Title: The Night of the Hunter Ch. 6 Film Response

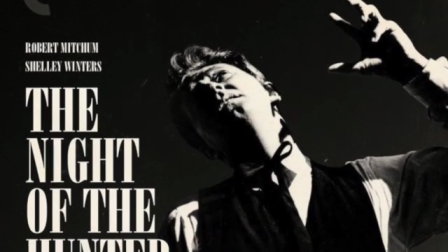(0:04)
Director Charles Lawton and cinematographer Stanley Cortez showcased their intricate use of lighting and shadows,
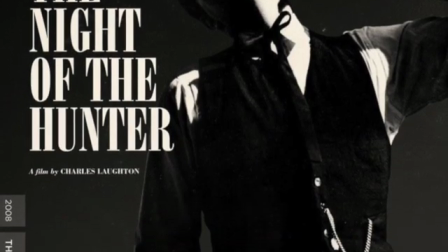(0:11)
specifically through the use of low-key lighting and backlighting,
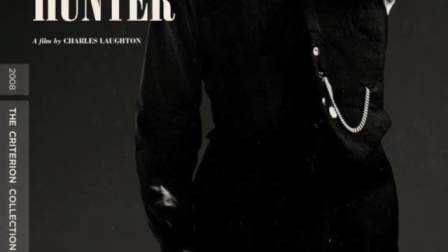(0:13)
to emphasize the theme of extreme duality of good and evil depicted in the 1955 film The Night of the Hunter.
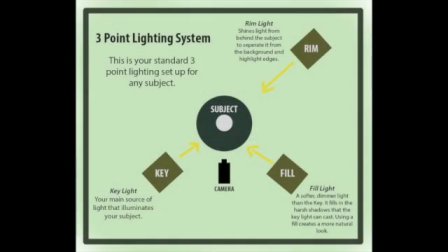(0:21)
To understand their use of lighting, it's important to know what the three-point light system is. It consists of the key light, the main light source, which creates deep shadows, the fill light opposite of the key light, which adjusts depth to the shadows, and backlight, which provides highlights along the edges of the subject,
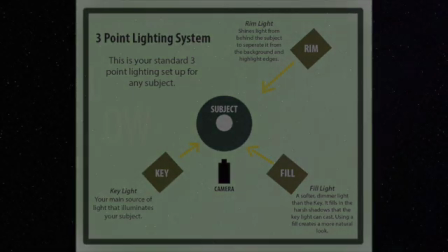(0:39)
distinguishing the subject from the background. With this information, we can now discuss low-key lighting.
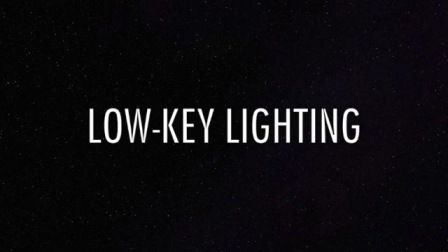(0:46)
Larson and Monahan, in their book Looking at Movies: An Introduction to Film, define low-key lighting as when little or no fill light is used, the ratio between bright illumination and deep shadow is very high, which produces a harsh, gloomy atmosphere.
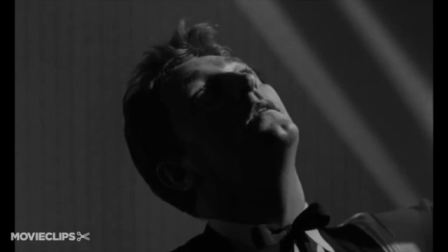(1:00)
Using the three-point light system, Lawton and Cortez show the duality between good and evil throughout the characters in the film.
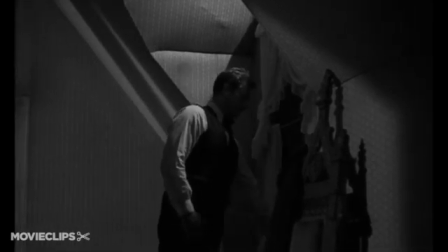(1:08)
Now let's take a look at the scene when Harry Powell kills Willa.
Ain't that so, Harry?
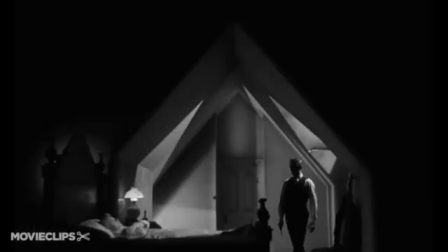(1:15) So you might say that it was the money that brung us together. The rest of it don't matter.
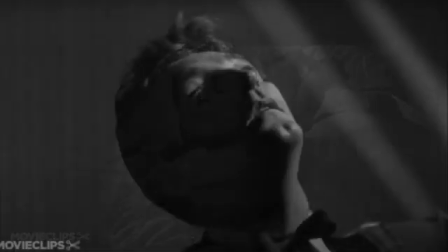(1:27)
Now let's take a look at three key points of this scene.
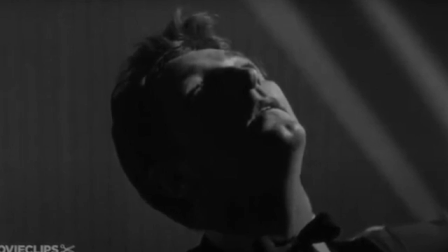(1:30)
First, Powell's face is often illuminated fully by the key light on one half and fully in a shadow by the lack of a fill light on the other half.
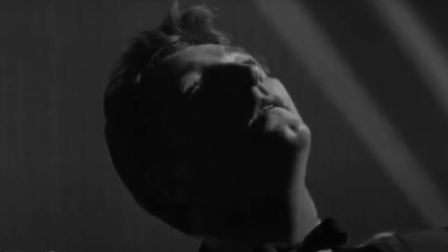(1:37)
This creates a visual duality of dark and light, or good and evil,
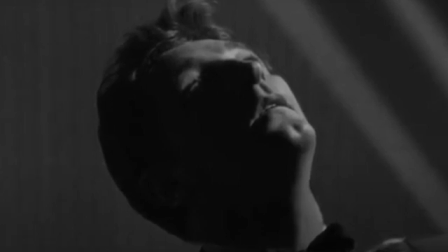(1:41)
that clues in the audience to recognize his inner struggle between the good of the Bible and the evil of his killer nature.
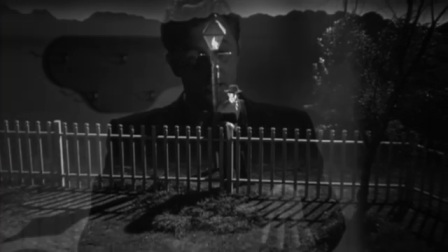(1:48)
The audience sees this struggle in him throughout the film through the use of familiar image.
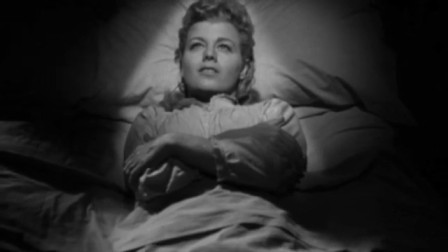(1:55)
The next key part of this scene is the lighting surrounding Willa. The mom has a strong key light on her face, giving her an innocent and angelic-like glow.
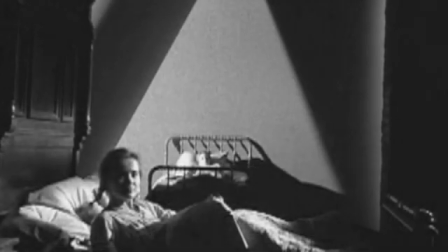(2:03)
She is naive, but good. This becomes a familiar image as well at the end of the film when we see Ruby in a similar love-struck, naive way. The difference is that Ruby has low-key lighting on her face to show the duality of doing what is right versus what is wrong.
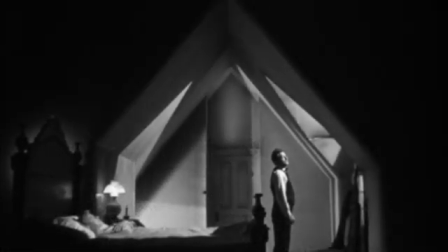(2:18)
Not only do these characters show duality of good and evil, but the room itself also shows this theme.
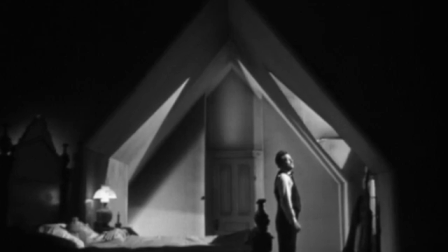(2:23)
The lighting of this scene shows a steeple as if in a church, which shows in this case the evil use of religion by Powell.
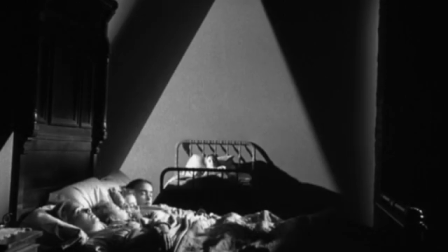(2:29)
Again, Lawton and Cortez use this as a familiar image for the end of the film when the audience sees the same steeple lighting,
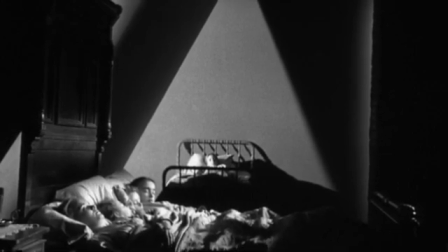(2:35)
but notices that it's different here since Rachel is using religion for a good purpose.
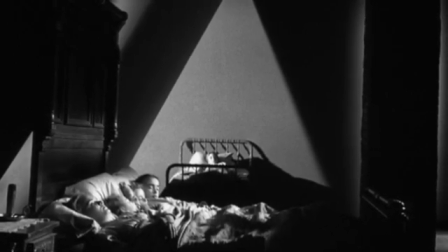(2:42)
This still image also shows innocence and goodness that is seen in children throughout the film because
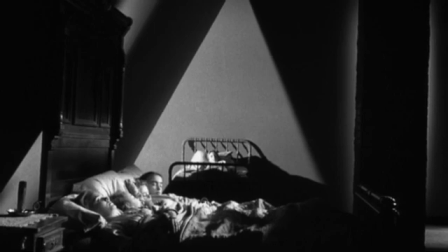(2:48)
of the bright key light shining on their faces and not having any other dark shadows cast upon them.
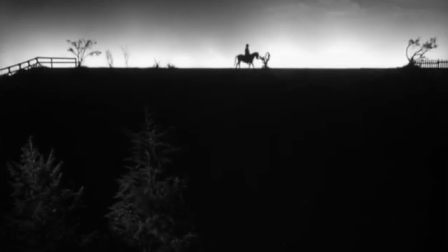(2:55)
As the movie progresses and shows intense moments, Powell moves from low key light to backlight.
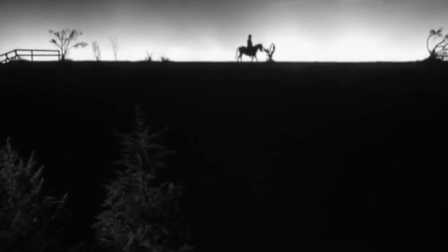(3:01)
Powell is often backlit as a silhouette to showcase when he is at the peak of his purely evil intentions,
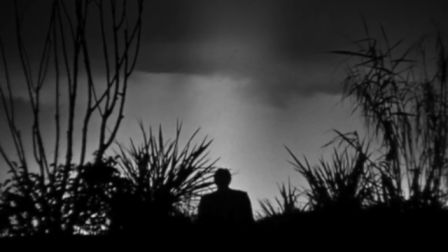(3:08)
showing there is now no good in him as the darkness has overcome his body.
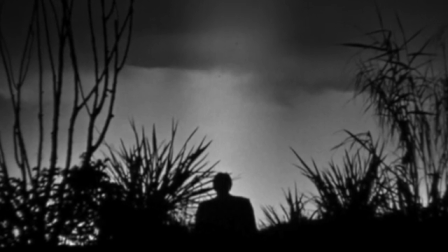(3:12)
Lawton and Cortez also use this familiar image with his silhouette to emphasize this narrative of the crazy killing preacher.
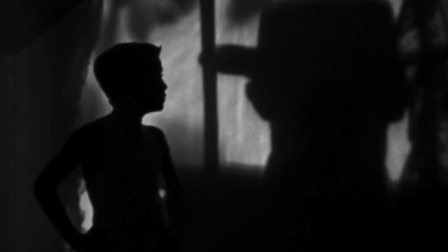(3:19)
The silhouette shows his power, his evil, his menace, and terror that he will reign on every character in the film.
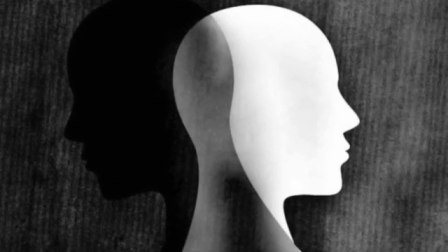(3:28)
Bright light shows goodness and innocence, whereas backlit silhouettes show complete evil and darkness.
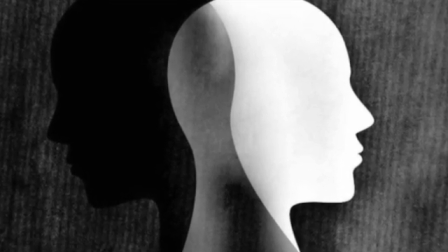(3:34)
A combination of both, as seen in low-key light, shows this duality as an internal struggle in the character.
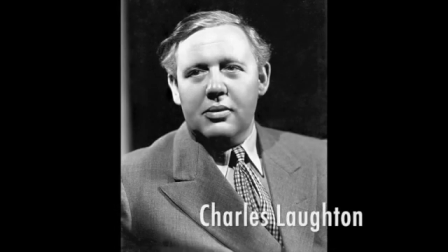(3:41)
The clear use of light and shadow is used in The Night of the Hunter by Charles Lawton, who was heavily influenced by German Expressionism for this one and only film he directed.
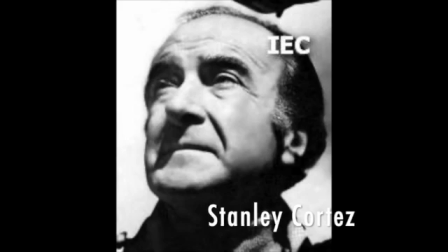(3:51)
The cinematographer Stanley Cortez said that only two directors he worked with understood light, Orson Welles and Charles Lawton.
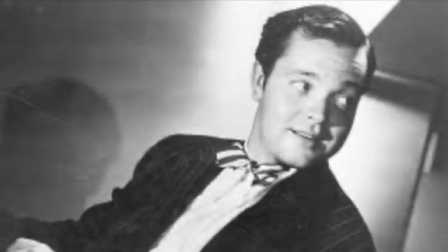(4:00)
Being able to manipulate light in a way to produce themes and emotions for the audience was
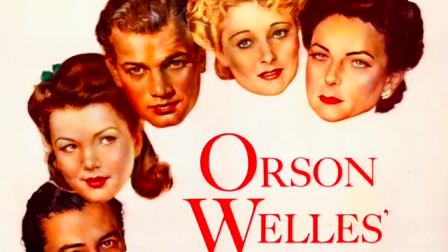(4:05)
also done by the director Orson Welles in both Citizen Kane and The Magnificent Ambersons.
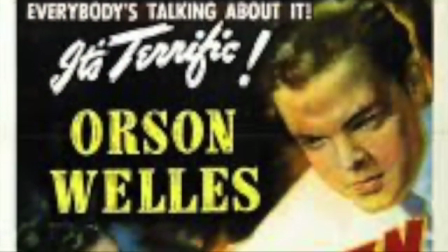(4:10)
Orson Welles uses backlighting and low-key lighting to let the audience in on the thoughts of the characters in the frame.
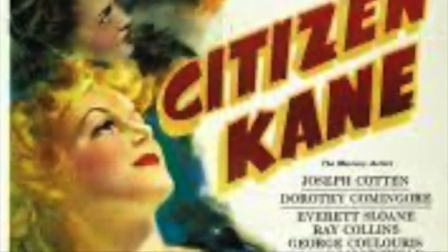(4:16)
In the scene where Susan and Kane are arguing about her singing career, we see how both of these lighting concepts are used to show dominance and an inner conflict.
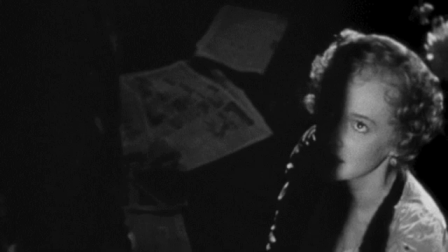(4:24)
Kane is not only above Susan, which shows his dominance, but he is also a tall, dark silhouette.
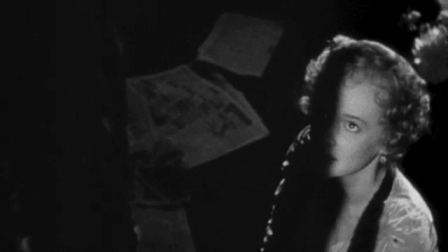(4:30)
This picture shows his power over her, as well as her inner struggle. Susan's face is half illuminated and half in shadow,
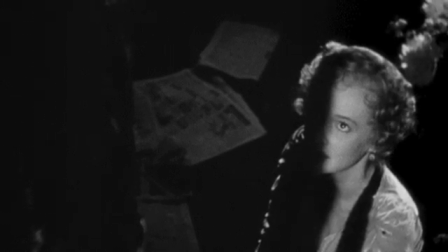(4:37)
similar to Harry Powell, to show her inner struggle of not wanting to sing but not wanting to go against her husband.
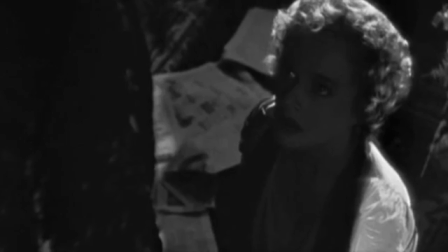(4:44)
Now her face is completely in the dark, which shows the darkness that has overtaken her, and we see this eventually leads to her attempted suicide.